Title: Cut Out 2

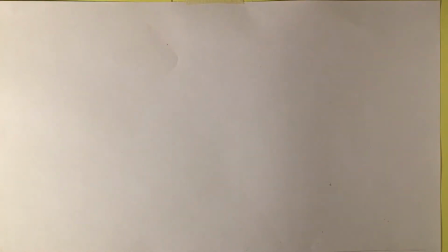Hi guys, so how do you approach designing a cutout character? Well, like everything, you should try and sketch a lot. Try and sketch.
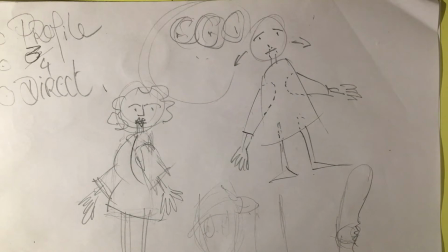I was trying to sketch cutout character in the frame of the Italian sort of animation we've been looking at, that really, really simple stuff. And when you do that, you know, it's so simple.
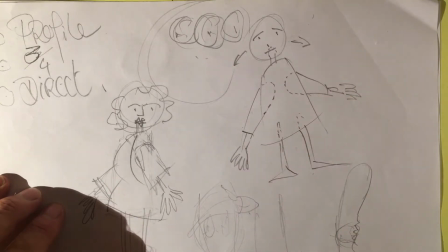It's covering loads and loads of easy joints to cover.
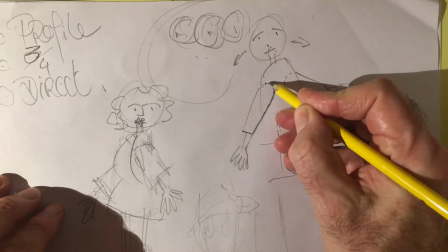So your joint is hidden behind here. This is the shape of your arm, but you don't see it when you're shooting it.
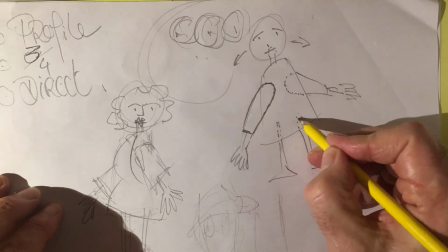So you put dotted lines in there, you put dotted lines in there. So you've got to have that's the guy's neck.
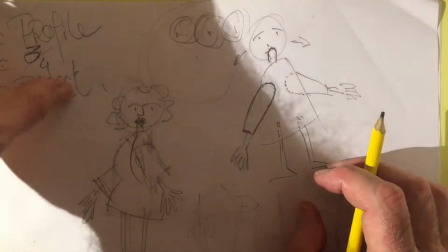So you've got dotted lines. So you're trying to think all the time of how does this character move?
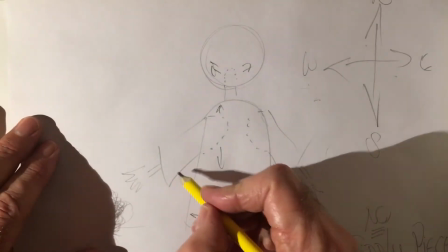How does it move easily? How does it move efficiently? So, that's what it looks like.
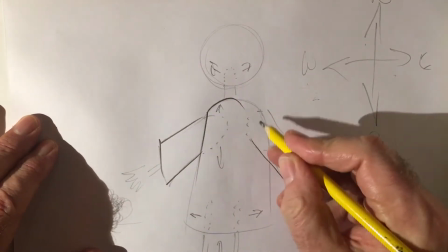But we know that the cutout piece is going to be bigger.
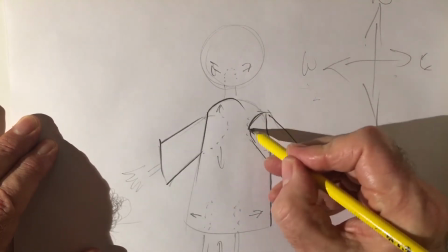And by being bigger, and by not seeing this bit here, we're giving ourselves lots of movement.
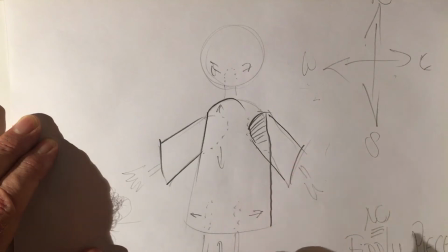But the trick is, of course, that you don't see the joints. They don't stick out too much.
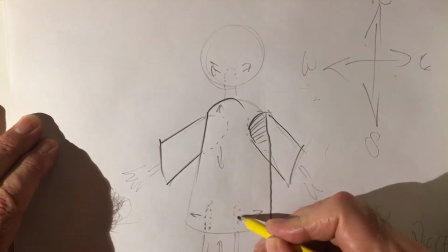Now, in a simple animation like this, or our friends in South Park, we can,
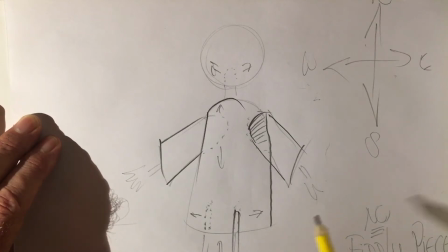we can make very, very simple characters. And we'll go ahead and make this simple character. What this really works neatly for, these simple characters, is it gives you very, very easy movement.
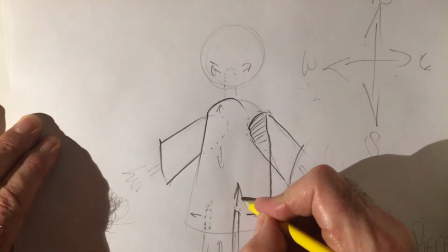So these legs can move over this way, and they can move up and down. This leg can move this way and move up and down.
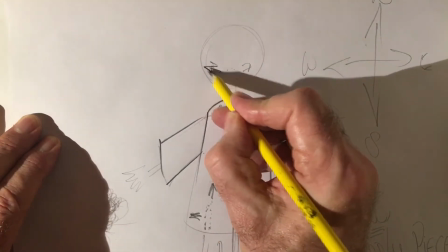The head can rock very nicely as well in these directions.
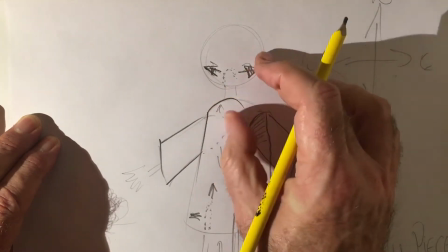It's got a neck. The neck is nice and curved, so if it does stretch up, you won't see any hard joints.
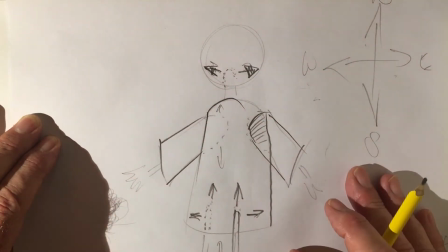You'll just see a curve if it's bending down or something like that. You've got little hands in there.
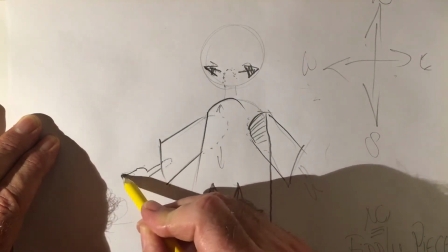You can make them long, and so they can stretch a bit, and what have you.
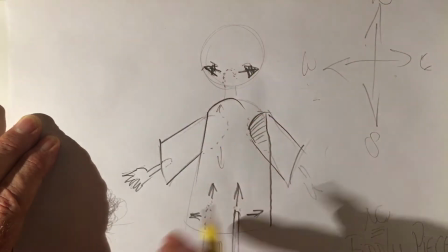So you're building up a character. Remember, these are arrows, not eyes. They look like eyes. And what you're looking for is movement that's north,
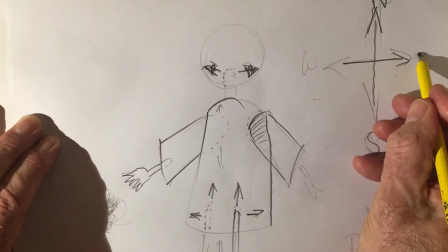south, east, and west.
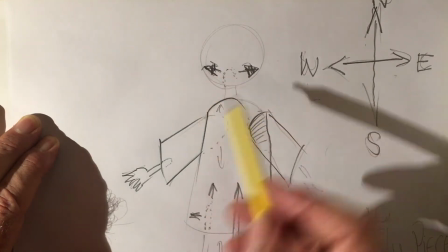So we're seeing north, south, east, west movements here. This is an east-west movement. And another thing you might notice is there's no fiddly pieces.
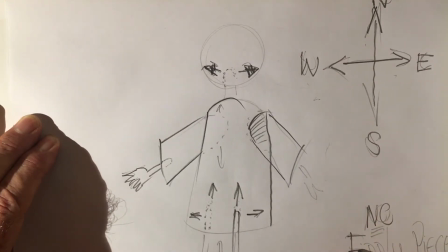You don't want to be cutting anything too fiddly. So when you're happy with your design, and we'll pretend we're happy with this design,
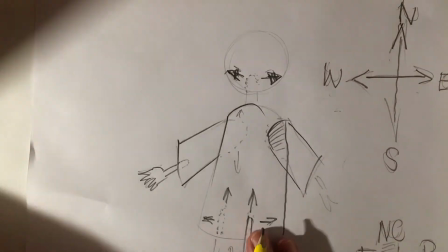you have to transfer it onto card.
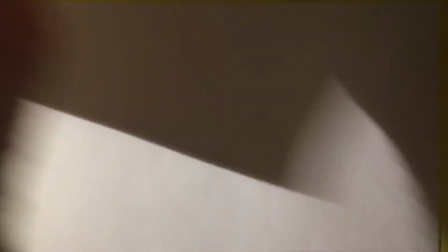So what we're looking for is very light card, right?
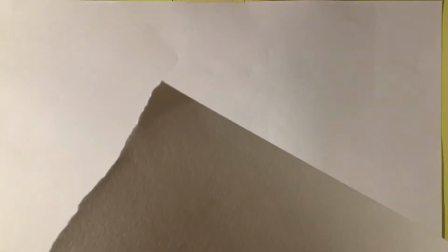It's not cornflakes box cards. Cornflakes boxes are horrendous. You don't want to go near
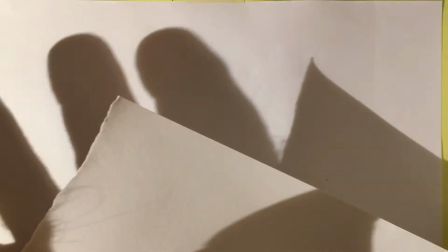them. You don't want to go anything too light. You certainly don't want to go to paper. Paper will curl up and get dirty.
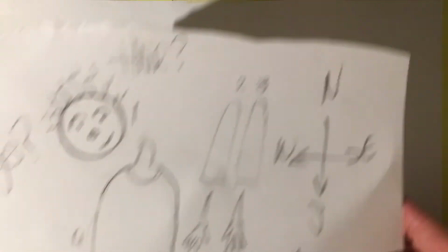It just doesn't have any shelf life. So you put this guy down and you cut out the different pieces, this simple character.
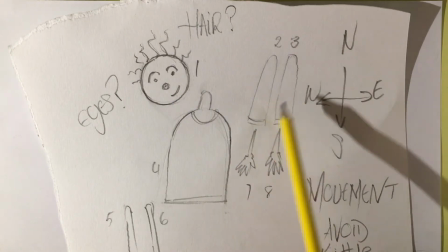Now, I've got a head, 2 arms, body, 5, 6 are the 2 legs.
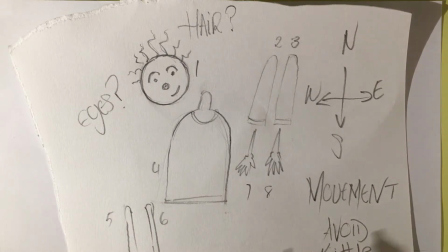I made the feet and the legs the same, which is very convenient. Arms and these wrists don't really move.
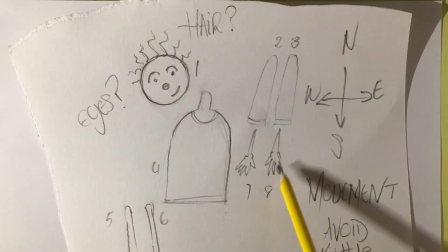It's nice to have a flicking wrist. But I made the hands and the forearms the same, just for simplicity.
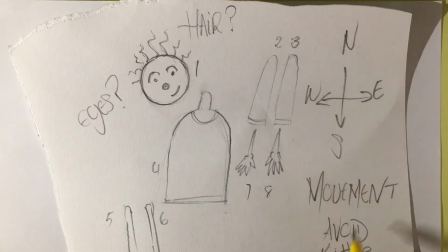And so, again, I was thinking of north, south, west movement, and I was avoiding little pieces. However, what about eyes? Very, very small eyes. And usually on full shots like this, you don't bother moving the eyes. It's a curse. You'd go to a close-up and move the eyes. The hair, look at that hair.
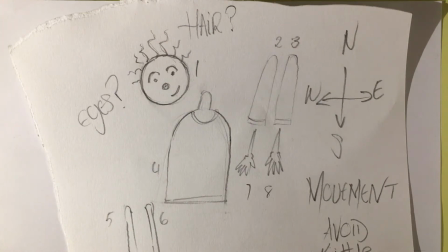It's very springy. It's very thready. It's not good. It's not good, You don't want to go in those fiddly things. You don't want to do any of them. By the way, you can use tracing paper and carbon paper.
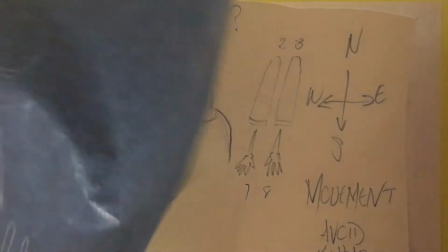I don't know if you know what carbon paper is. It's old-fashioned, but it's great for transferring images.
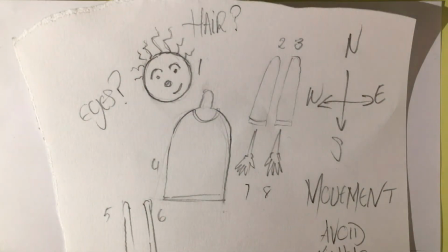Or in the case of this one, which is very simple, which I did, I just drew it down.